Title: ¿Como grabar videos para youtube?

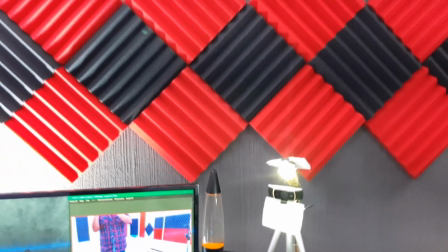Amigos, adáptense, adáptense y de verdad que van a encontrar resultados increíbles casi profesionales Mis
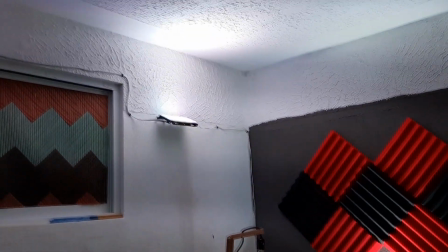paneles acústicos y eso era lo que les decía a reflectores tengo uno,
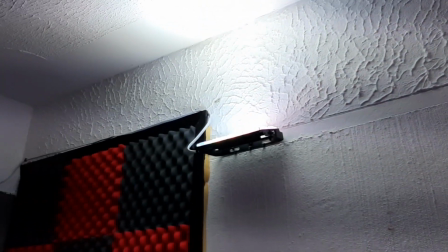tengo dos, tengo tres y por último allá cuatro.
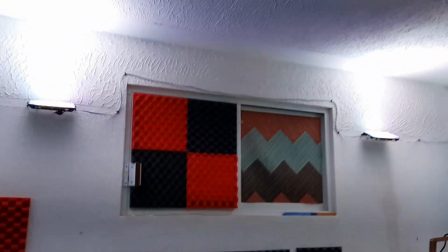Los puse enfocando o pegando directamente hacia arriba para no tener una luz
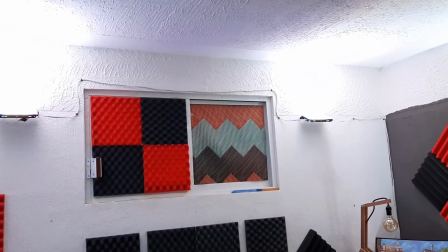tan dura que causa una sombra pues así súper dura
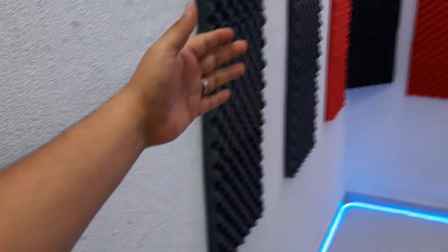se le podría decir de hecho si yo me enfoco aquí fíjense bien donde yo me pare no
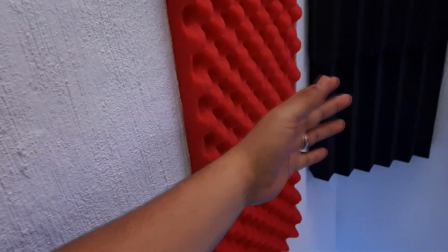hago sombra ok fíjense muy bien si es la sombra muy mínima y es
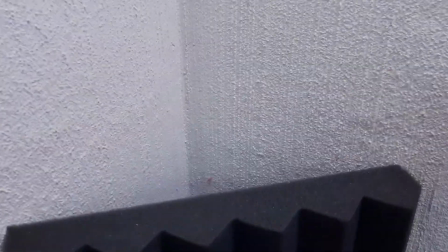una sombra suave ok de hecho miren aquí no hay sombra eso está súper
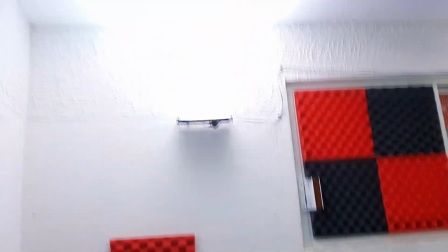genial para los vídeos lo pongo en dirección hacia arriba perdón
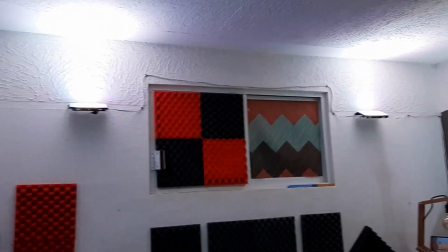por esas líneas pero se está acomodando la frecuencia de la luz con el celular lo pongo
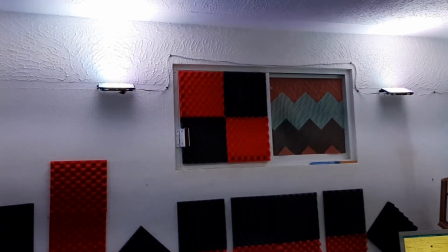en dirección hacia arriba para que cause la luz suave ya reflejando con
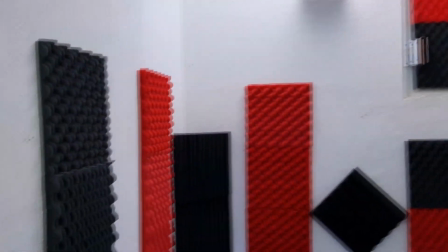el techo blanco pues ya hace este efecto y bueno abajo
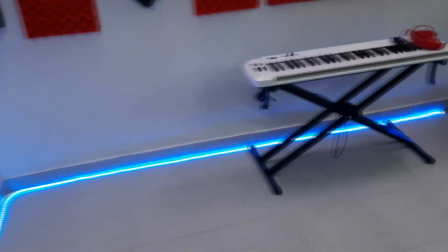esta tira de led para que se vea un poquito más padre el color
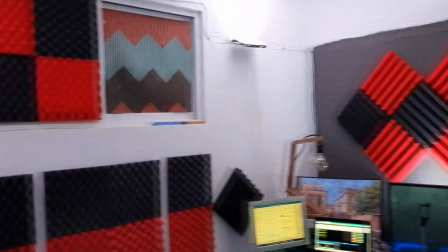y esto es prácticamente lo que tengo aquí como les decía tengo mi ventana
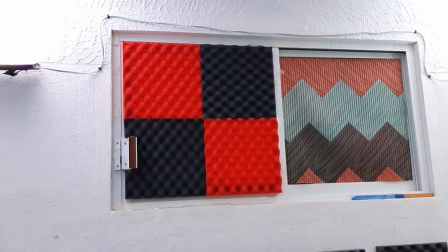en la cual pues por obvias razones la tengo cerrada Aquí tengo unos paneles acústicos,
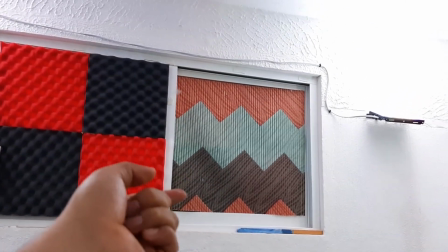ese es como un forro, atrás o por fuera tengo otros paneles acústicos que cubre todo y eso
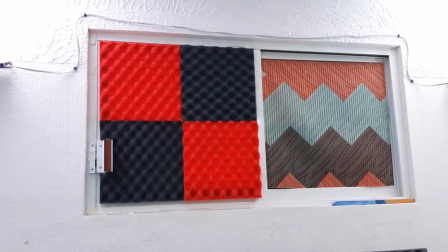me ayuda para que el ruido de afuera pues no entre tanto.
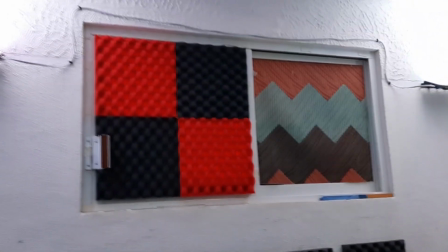Si la abro pues imagínense que no tuviera foco ni iluminación,
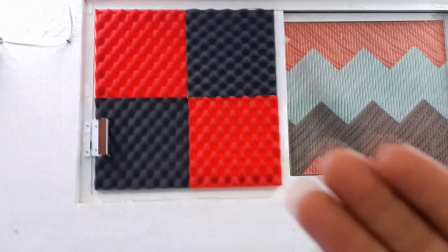tendría que abrir esta ventana para que me dé lo que viene siendo la luz y yo pueda grabar,
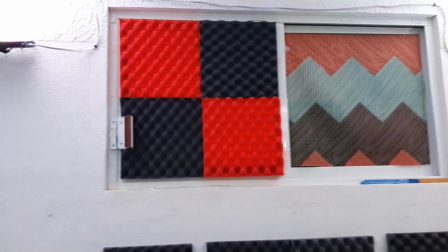o sea me tendría que situar enfrente exactamente amigos. Pues bueno, aquí está.
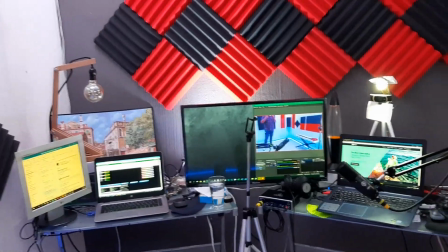Esto es lo que hay aquí y pues aquí está mi área de trabajo, amigos.
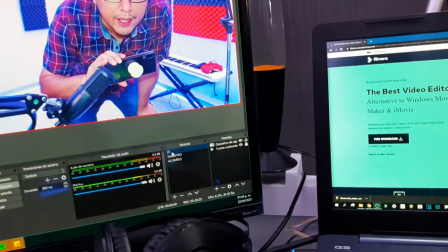Vamos a regresar directamente al equipo de cómputo. Así que en cambio, en 3, 2, 1, ahora. Muy bien, amigos, pues hemos terminado lo que viene siendo el video. Espero que les haya funcionado. A mí la verdad, estos tips me han ayudado muchísimo, principalmente el de audio y el de iluminación. iluminación porque teniendo esos dos factores pues ya el vídeo pues ya va a ser mucho más visto empieza con tu celular empieza con lo que tienes a la mano he visto vídeos incluso que no utilizan ningún celular simplemente con edición de imágenes animadas es suficiente y pues eso solamente se necesita una computadora pero empieza con tu celular si quieres salir a cuadros si quieres enseñar algún tutorial alguna manualidad lo que tú quieras enseñar lo que tú quieras en youtube se puede, y principalmente que sea original, no es necesario tener todo esto, pero bueno los reflectores me costaron súper baratos me costaron como 92 pesos, algo así, y alumbran de verdad que te da gusto estar aquí, pues bueno amigos espero que se encuentren muy muy bien, que este video haya sido de mucha ayuda para ustedes, ha sido pues muy básico realmente, no me enfoqué en muchas cosas, simplemente utilizar el celular, algunos tips de iluminación, algunos tips de encuadre de audio también que es lo que deberías de utilizar si no tienes un micrófono, etc, etc que se encuentren de lo mejor amigos, cuídense mucho y éxito en todo chao